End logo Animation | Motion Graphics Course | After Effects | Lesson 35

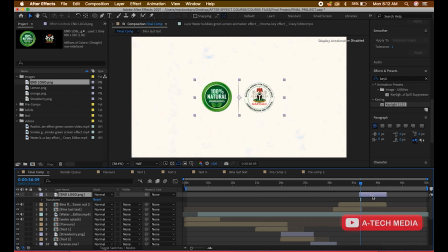4:09 So let us do that. So we are going to use an opacity. Okay, so first of all, it's going to fade out. Then to start, make sure it's at 0. Okay, always watch when you see it has come back to 1.
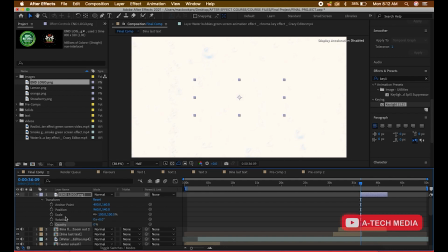4:23 So always watch this. Then it fades in, then it lasts for a while, then it fades out.
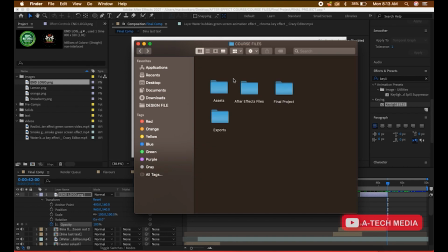4:39 Let's be sure of the timing. Okay, so I'm going to check final project
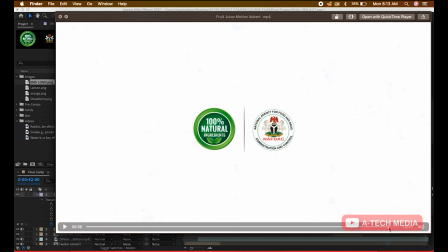4:45 because you have to leave it for a sensible amount of time so that people can get to see it. Okay, I think it's about 35, 36, 37, 38, 39. I think it's about 3 seconds.
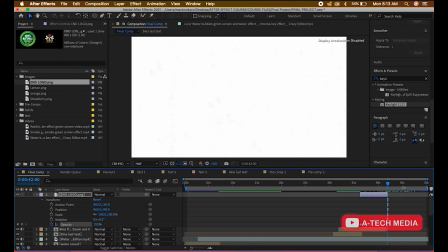4:57 It's about 3 seconds. So let's let it last for 3 seconds. Okay. So it lasts for 3 seconds, then it starts fading out. So add opacity. Now we don't need to add, have to add speed graph.
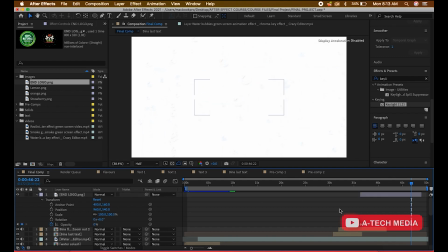5:13 Okay. Just have to let it fade. So for the last time, let's watch what we did. Okay, we're gonna watch it from the beginning, but you see, do you think we should add a zoom effect to this?
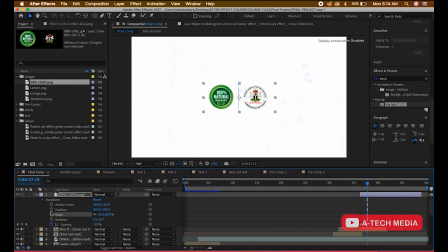5:27 Okay, let's add a zoom effect to make it more interesting. Okay, so I'm going outside the script now. I just feel we should add a zoom effect to it. Should just be zooming gradually. Okay.
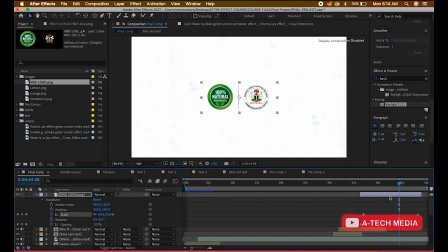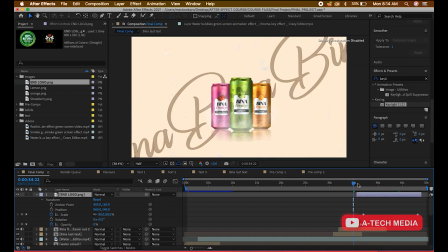5:49 Okay, so let's see what it does to it.
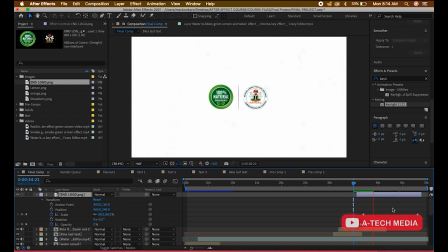So let's zoom this stuff in. Okay,
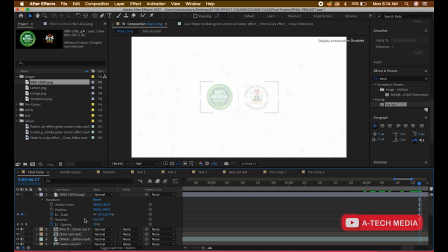6:11 because motion graphics, you have to get things moving. Get things moving. That's one way to make your work interesting. Just get things moving. Get them moving. Okay. Nothing should be idle. Almost nothing should be idle. Okay. So you see, it's zooming in.
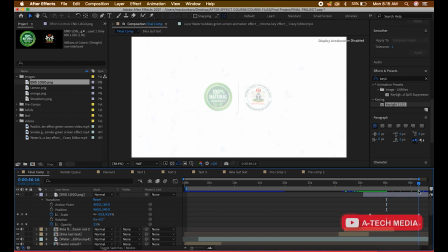6:30 I think the speed is still slow, so we can increase this more. Okay. Let's set this to zoom in so it snaps into your keyframe because you are trying to modify it. So you have to, okay.
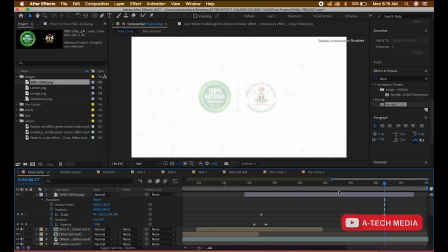6:50 Okay, so let's watch what we have here. Let's see if it is better. Okay, so we have NavDAC. I think it is better. It does not have to be very pronounced, but we all know that it is zooming in.
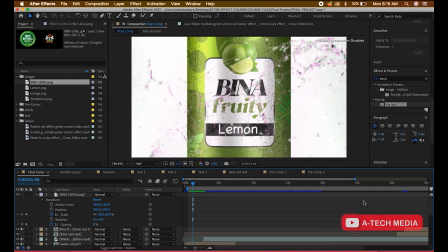7:08 So that's it, that's it, that's it. That's it for the text. Okay.
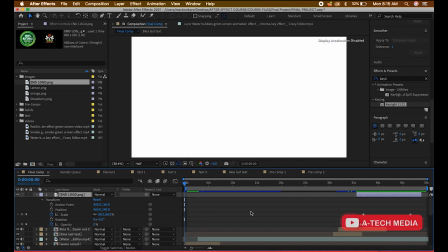7:19 Okay. So let us see what we have. What we have. First of all, before we see what we have, just clap for yourself.
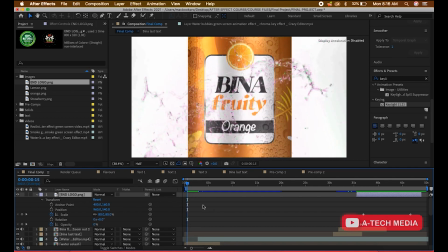7:25 Clap for yourself. If you followed through, no matter how many times you reverse the video. So first of all, I'm going to save before we get to watch it finally. So we have this and okay, Zabina comes up.
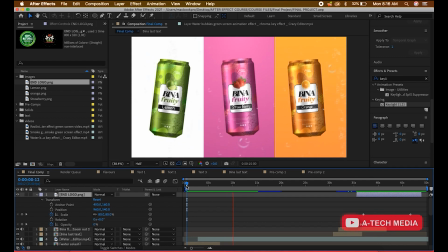7:43 Our animation is so seamless. It's just as if we are not moving from one scene to another because of the way we structured our animation.
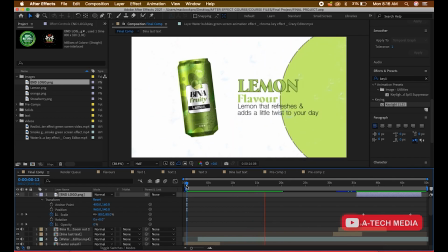7:50 Okay. So they are just glued. They are just glued. You see another text already coming.
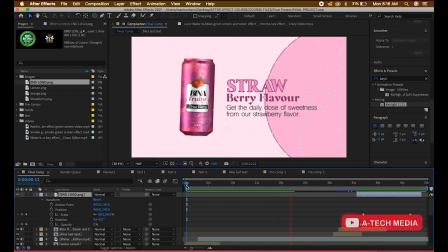7:56 So before you get used to it, something else will just show up. So that's what animation is all about. One thing I'll tell you, keep things moving, keep things moving. Okay, just a little animation. Just see what we did. Okay, I have to tell you something. For this stroke of this our circle, I had to increase it.